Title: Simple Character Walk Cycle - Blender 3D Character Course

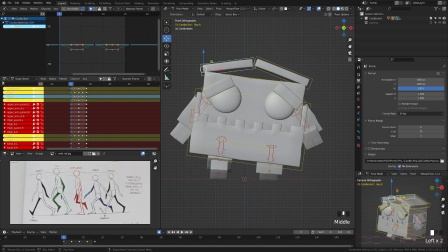(8:17)
So up here, we can adjust the easing if we like, but for simplicity's sake, we'll go ahead and leave that at kind of default easing on most.
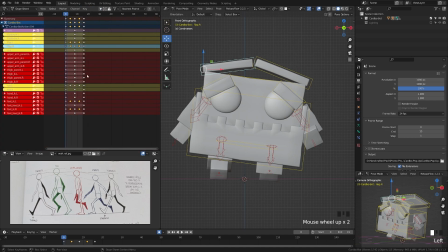(8:25)
We'll return there in a second. What we're going to do is in the dope sheet view, we're going to press A to select everything and then press period on your numpad key. What that'll do is zoom in so that you can see everything. And you can see that we have a pretty clean keyframe setup here, which is what we want.
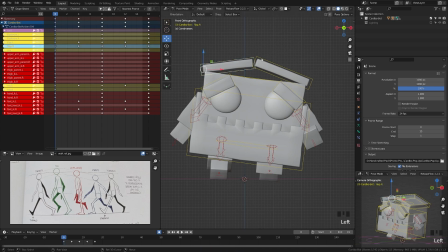(8:40)
So now what we can do is we can go ahead and we'll go ahead and grab these flaps here. And you can see that we have those two flaps right there. So we're going to go ahead, drag across here. We're going to offset those by 1 or 2 frames. So I'm going to go ahead, maybe move one by 1 frame. Let's take that left wrap. We'll move that more by 1 frame.
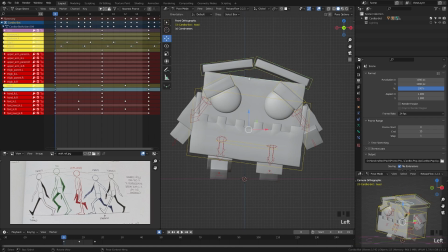(8:56)
Then what we can do is we can come down here to the head up here and the neck, which is kind of our hip bone on this character. If you remember from the rigging, we kind of use that head, which is why it's named neck. So we're going to go ahead, grab these. Let's move those over 1. Now let's go ahead and we have the hand controls here.
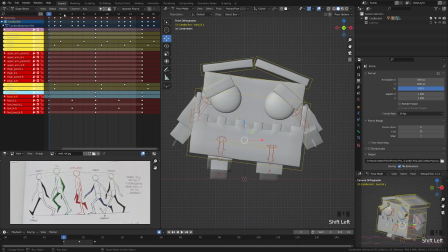(9:15)
We grab both of those. And to make this easier, you can actually go ahead and tick this button up here and it'll only show the selected.
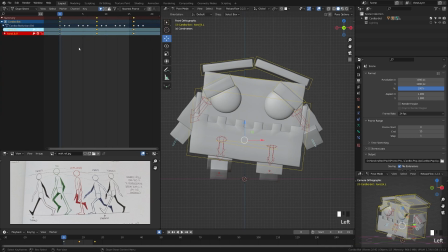(9:22)
So we can go ahead, grab these two. Let's move those 2 frames. And then now if we hit play, you can see that we're getting a much more bouncy looking character. And we need to go ahead and add another frame or two since we did all those loops. So you'll see now that it's kind of creating this pause.
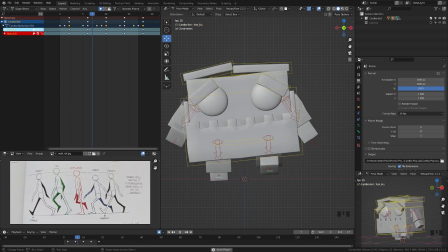(9:38)
So we'll fix that in a moment, but you can see that we're getting overall a much more natural look.
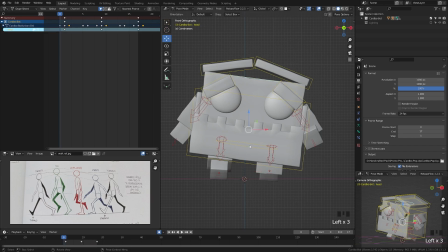(9:43)
I'm going to go ahead and add a tiny bit more character. So I'm going to go ahead and grab this head up here, or the root bone, I should say. And what we'll do is on that root bone, we're going to go ahead and add a bit of scale up and down just to give our character a little bit of squish.
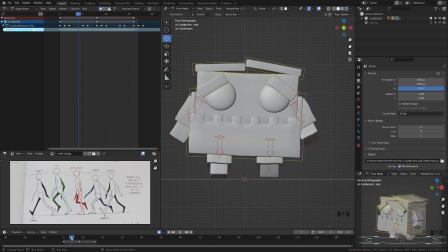(9:58)
So every time they go down, we want them to squish. So what we'll do is we'll take it here. We're going to insert a keyframe there, insert a keyframe there. And we'll come back to this first frame here. What we're going to do is grab the scale gizmo and we'll go ahead and just scale that down just a tiny bit.
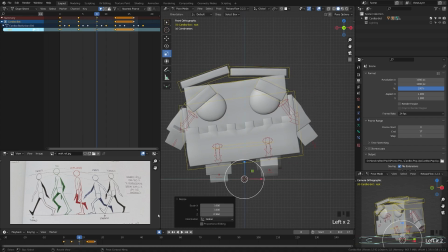(10:17)
And then we'll go ahead, scale that down just a tiny bit. And then we'll take that first frame, duplicate that all the way to the end frame. And then if we go back and play that, you can see now that we're starting to get kind of a squishy bounce as our character moves.
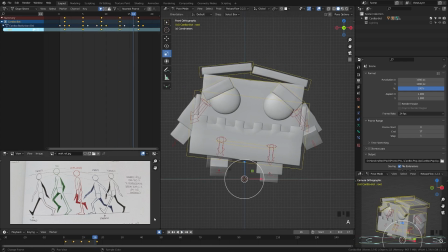(10:30)
And if we want, we can again offset that by maybe one frame up here. And that'll give it a tiny bit of a delay, giving it a little bit more of a bounce. But we're still getting this kind of awkward pause at the end of our run, which we want to fix. So what we're going to do is we're going to go ahead and come up here to the graph editor.
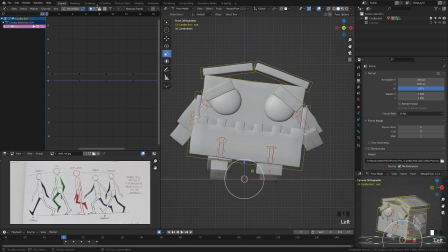(10:48)
And in the graph editor, we're going to turn off the selection mode so that we can see everything.
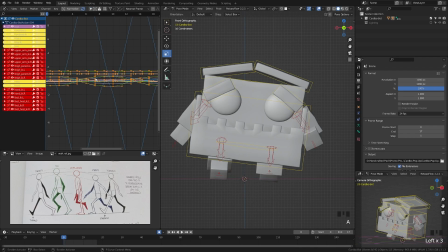(10:53)
We're going to press A to select everything. And then if we hit Shift D, when we do make cyclic, it's going to automatically add that modifier to everything, causing it to loop indefinitely.
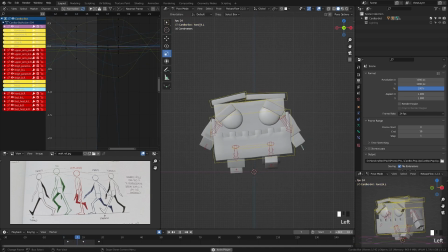(11:02)
Then next up, all you have to do is take that end frame and adjust that back down to 16, and that'll help kind of fix that loop so that you can see here we're getting a natural loop for our character. So great. Now, if you want, you can go ahead and finesse these keyframes and things, and I'm going to go ahead and show you how to do that on one.
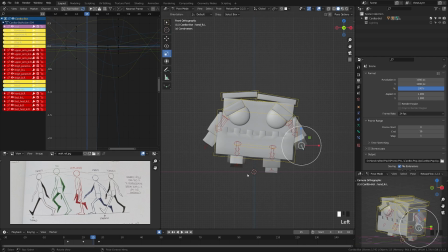(11:19)
So I'm going to make the scale bounce a little more extreme. So let's go ahead. We'll grab this there and we'll tick this up here.
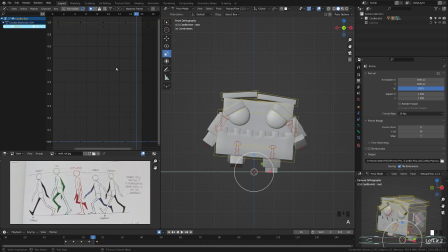(11:27)
And then if we press A to select everything and zoom in, you can see that we only have to worry about the scale root there. So we're going to go ahead and turn off everything but that Z scale. Select all, press period to zoom in. And we can select everything here. We'll come up here to individual centers, change that to that.
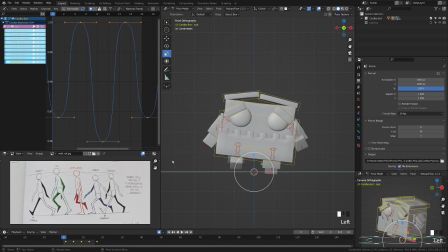(11:43)
And then now when we scale, we can kind of scale those out and make that a bit tighter. And that's going to just give us a bit more of kind of a pop on that scale animation.
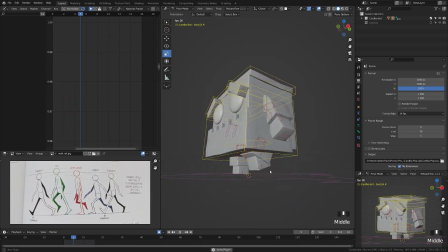(11:51)
Great. And just like that, we have a very simple walk cycle for our character. Of course, you can go through, animate the eyebrows, the mouth, or even more, or work on creating a more exaggerated movement with your character.
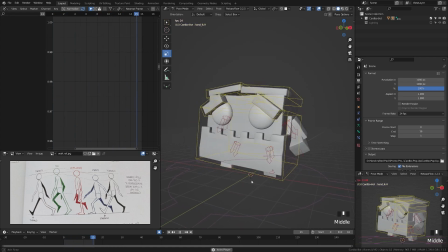(12:04)
But I'm just going to go ahead and leave this as is for now. And I really hope you enjoyed this series of kind of completely creating a character from start to finish in Blender. I know it's been a request for a long time. And with that, thank you for watching.
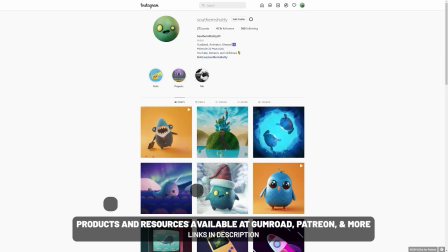(12:15)
As usual, thank you for watching and tag me in your creations at Southern Shoddy on Instagram and Twitter so that I can see what you've made.